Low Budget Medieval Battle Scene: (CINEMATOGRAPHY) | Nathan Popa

What's going on guys? Welcome to the next video in my how-to series on how to do a low-budget medieval battle sequence. Pop it.
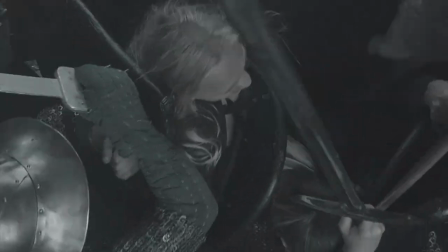Last week we went over preparation. Everything you need to prepare for so on the shoot day you're ready to go.
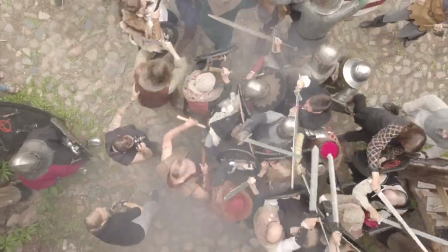[0:21]
Today we're going to go over cinematography, which is putting all the prep work into action. how to do it,
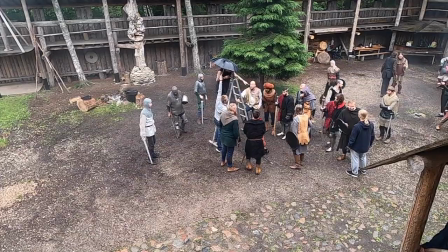[0:29]
what lenses to use, what camera I was using, Sony a7. I can't actually show that to you because I'm using it right now. A huge part of how this is shot is of course to make it look like you have more people than you actually do.
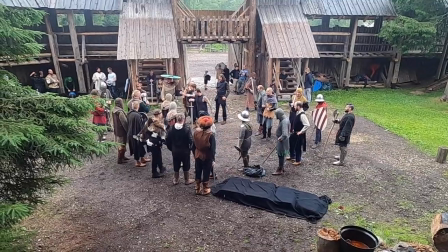[0:41]
For this shoot I think it was about 30. Last week I think I said like 40? No, I think it was like 30.
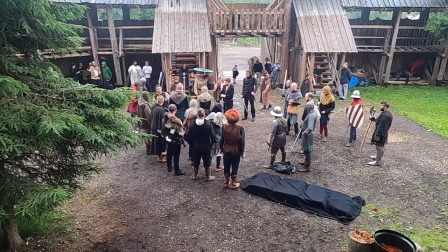[0:48]
Nonetheless, nonetheless, a huge part of how you shoot this is how to make the amount of number that you have present, how to double it or triple it or quadruple it so without further ado let's hit these lenses
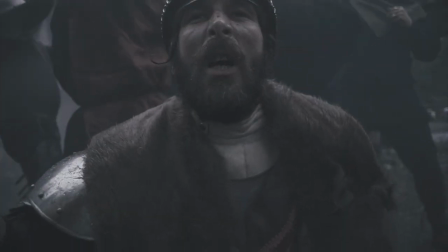the first lens i didn't really use too much but i'm gonna show it to you guys anyway 24 millimeter wide angle lens i didn't
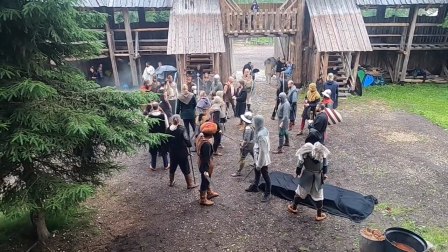[1:14]
really use it that much because again we didn't have two three hundred people so i kind of strayed away from using it but i think i use it a few times a few times maybe the second one a 50 millimeter lens all your tight shots everything that's close everything all the shots where
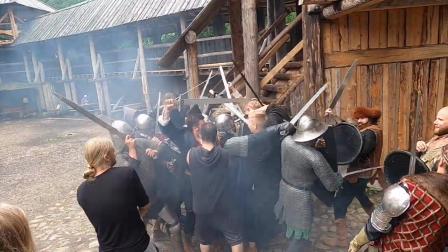[1:31]
you have a bunch of people grouped up together and you want to make it feel intense tight crazy 50 millimeter right here that's you're going to need one of these the next one 135 millimeter this thing this bad boy right here this makes the magic happen I'll explain to you later
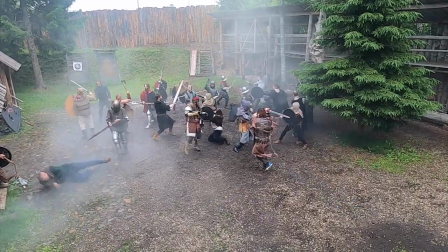[1:51]
what this lens can do and how it makes everything you shoot look pretty crazy. Let's get into it.
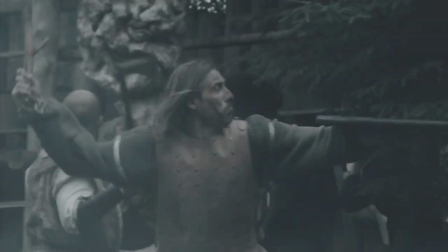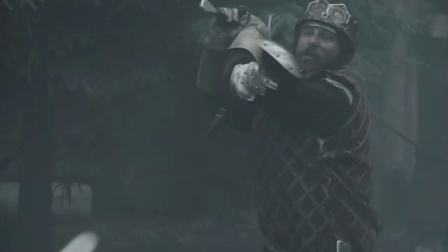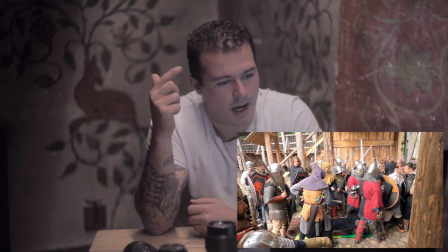[2:14]
All right, guys, before we get into this, just for clarification, this battle scene is between the Danes and the Estonians
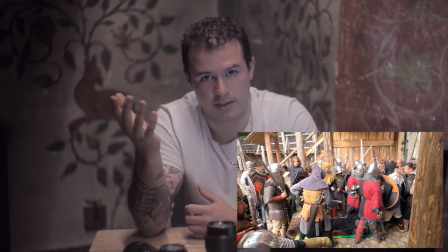[2:23]
based off the Battle of Linnanise during the Northern Crusades.
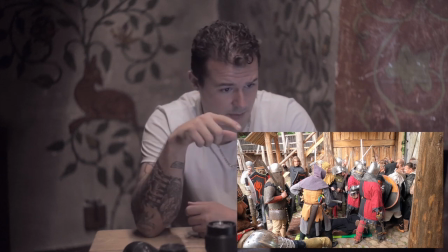[2:28]
so on the left side here we have the Danes on the right side we have the Estonians this is a part of the sequence where the Danes open up the
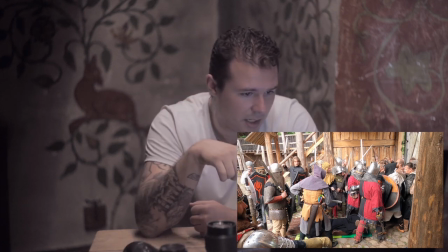[2:36]
shield wall and the Estonians come crashing in you can't see me in here but I believe I'm on the right side okay and
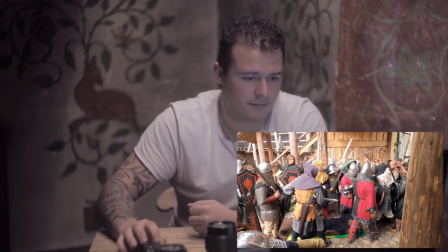[2:43]
what happens here there I am
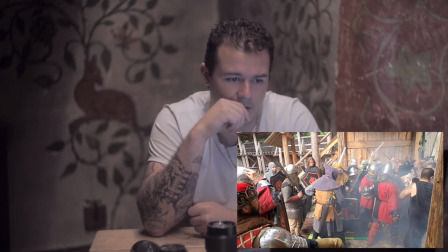[2:47]
I have the 50 millimeter this is shot with 50 millimeter because I want everything close now of course I have some of the guys also stacked on where the guys are going to fall so when they do fall through the camera follows them and I still have
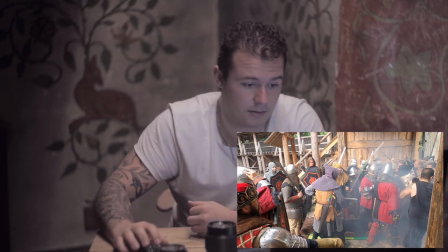[3:00]
guys in the background just to make it seem seem packed alright
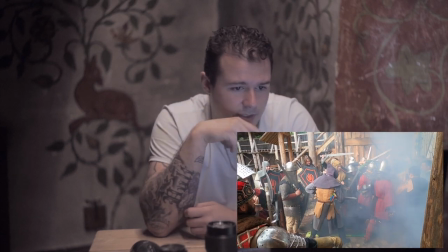[3:06]
so we're rolling and here is the action got the fog machine of course
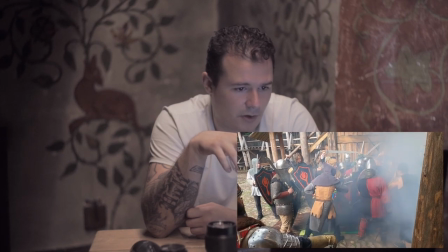[3:10]
as soon as they fall in boom there it
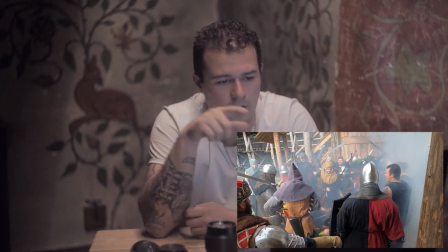[3:15]
is so you see as soon as they fall in wherever they're falling in the camera follows them and I
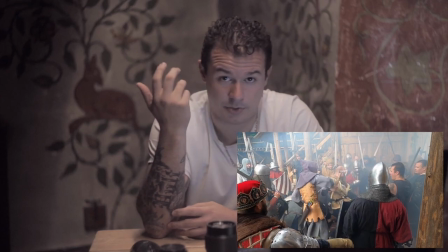[3:21]
still have people in the background you want to set up your shot in a way where
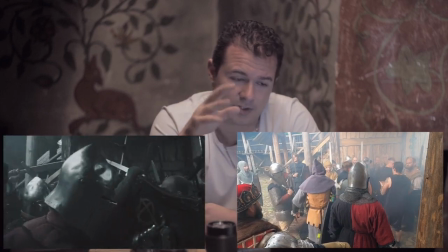[3:26]
wherever the action is flowing there's still guys who are covering that
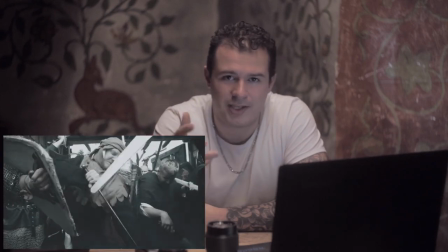[3:32]
space get inside the action get close if you get hit you get hit baby that's it it's no problem
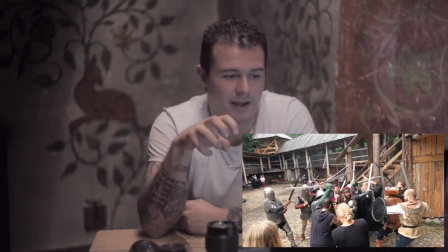[3:45]
you see what we have here everyone is bunched up into a group okay they're filling up the whole frame there's not one empty spot in the
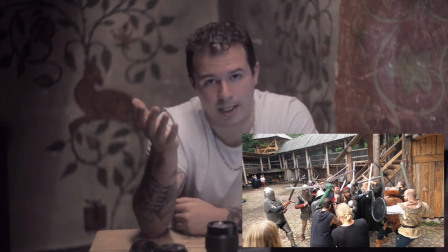[3:53]
frame all right which of course from the audience perspective when you look at that you're like oh wow there must be a lot of people over there
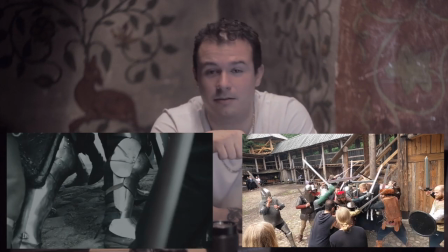[4:01]
in all actuality it's just this that's all it is throwing dirt into the
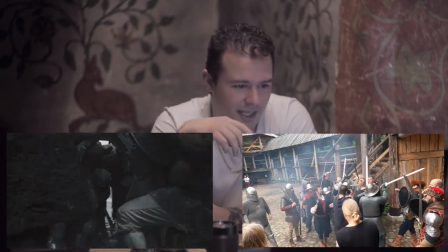[4:05]
crowd makes it just look busier get into that action now whether they're actually doing
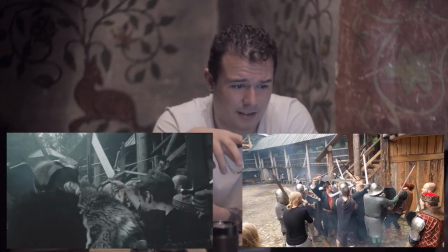[4:10]
a lot of action or not doesn't matter because the camera is
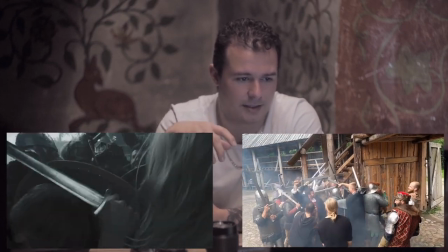[4:15]
moving so much uh and and you having dirt being thrown into the scene it looks very busy it looks very chaotic okay and what is a battle if not chaos so capture that feeling by doing that I would say if you have a gimbal I don't care how much money you spend on a gimbal like don't use it don't use a gimbal it's too smooth you know this you want something gritty you want something gritty something raw something real
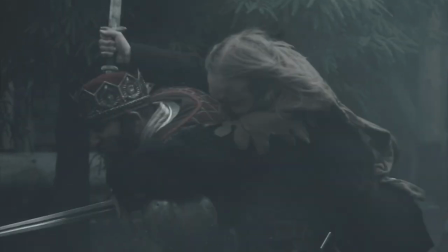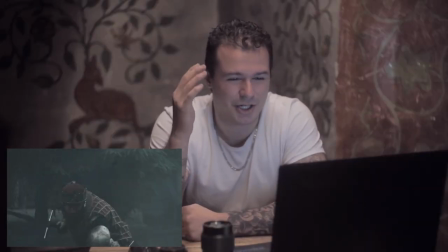[4:49]
this is one of those shots that looks really cool it looks really good but in things you've ever seen in your life.
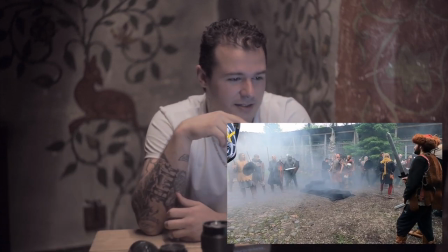[4:59]
This shot here, you're not going to be able to see me because I am using the 135, this bad boy right here. What it does is basically I can stand as far back as possible, but I am very close to my subject.
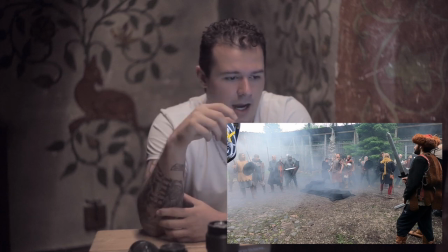[5:15]
It flattens out the image. Right now, if you look at the screen, what was in focus is my friend Yussi, the guy who's playing the king, King Valdemar II. He's right there in the middle of the screen, wearing the red. He's got a crown on. Come on, you can't miss him.
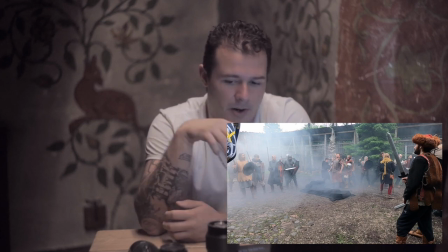[5:34]
I am far to the left of the screen. I'm off the screen. Okay. But through the lens, I'm very close to him. I'm very close to what he's doing. I see everything that he's seeing. The benefit of having this kind of lens is if you see, I have a row of guys on the left and a row of guys on the right.
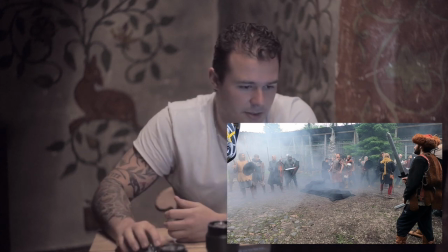[5:54]
Okay. And this is what I'm going to play for you right now. And you're going to see what happens. Okay. Here we go.
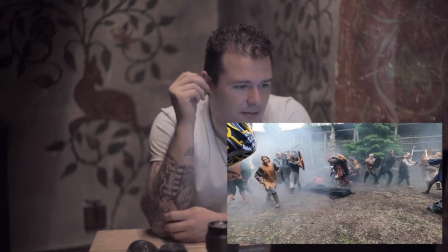[6:00]
We're playing and that's it.
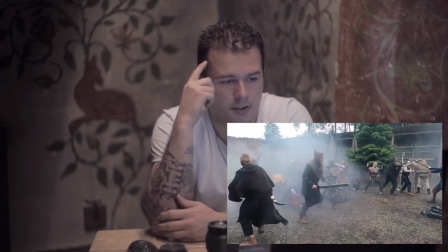[6:03]
These guys are able to run across, across the, run across the frame.
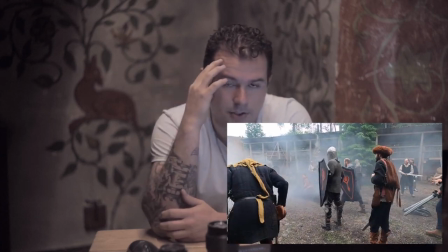[6:10]
Doesn't seem like much. Doesn't seem like much, but through the camera, it's huge.
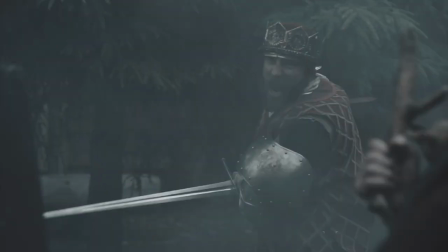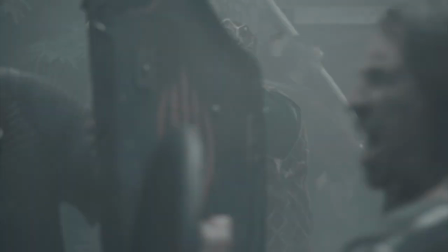Before I continue with the camera work and so on and so forth,
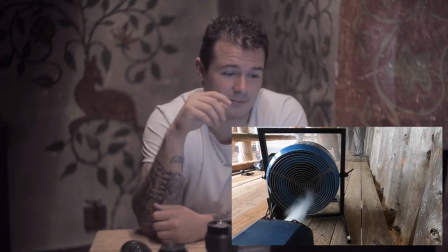[6:29]
you want aesthetic and what you're seeing here is the fan and the fog machine working together.
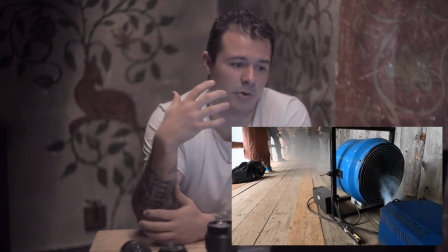[6:36]
Again, you want to go after chaos, you want to go after fast-paced motion, whatever, whatever and having a fog machine sometimes just isn't enough.
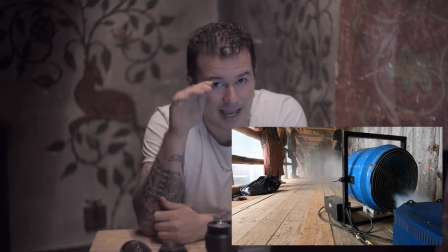[6:44]
You need to have that fog blasting out, smoke blasting out.
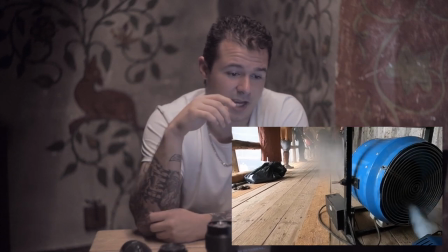[6:49]
So what you do here, just a nice little trick, is just taking the fog machine, putting the fan in front of it and blasting that fog.
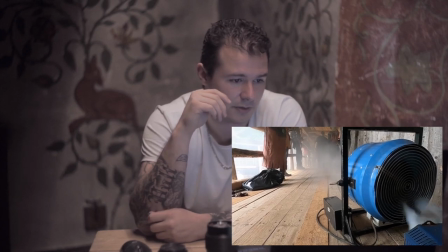[6:55]
You see how fast that fog is moving. Bada bing. That's great.
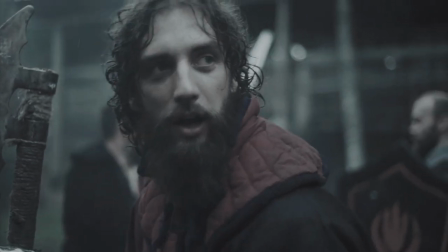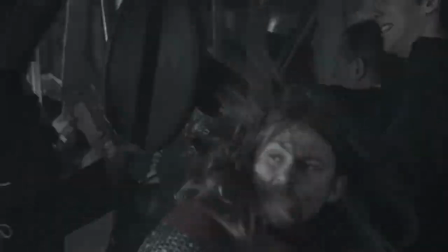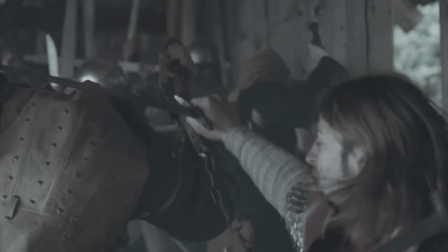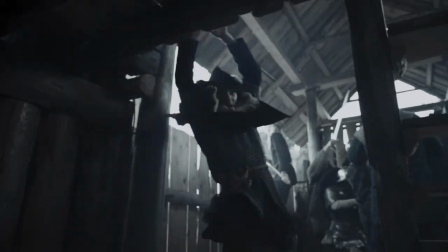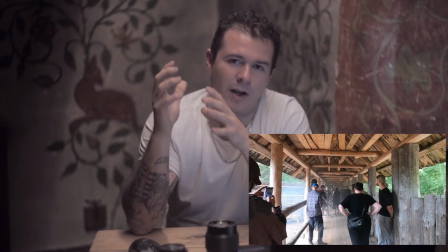[7:25]
The rampart scene. Probably my favorite sequence in the battle scene is another example
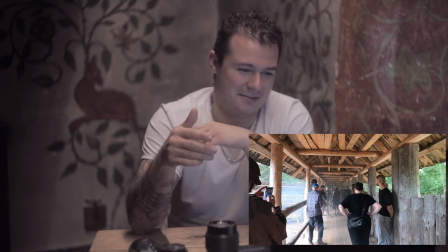[7:30]
of the greatness that comes out of the 135 millimeter lens.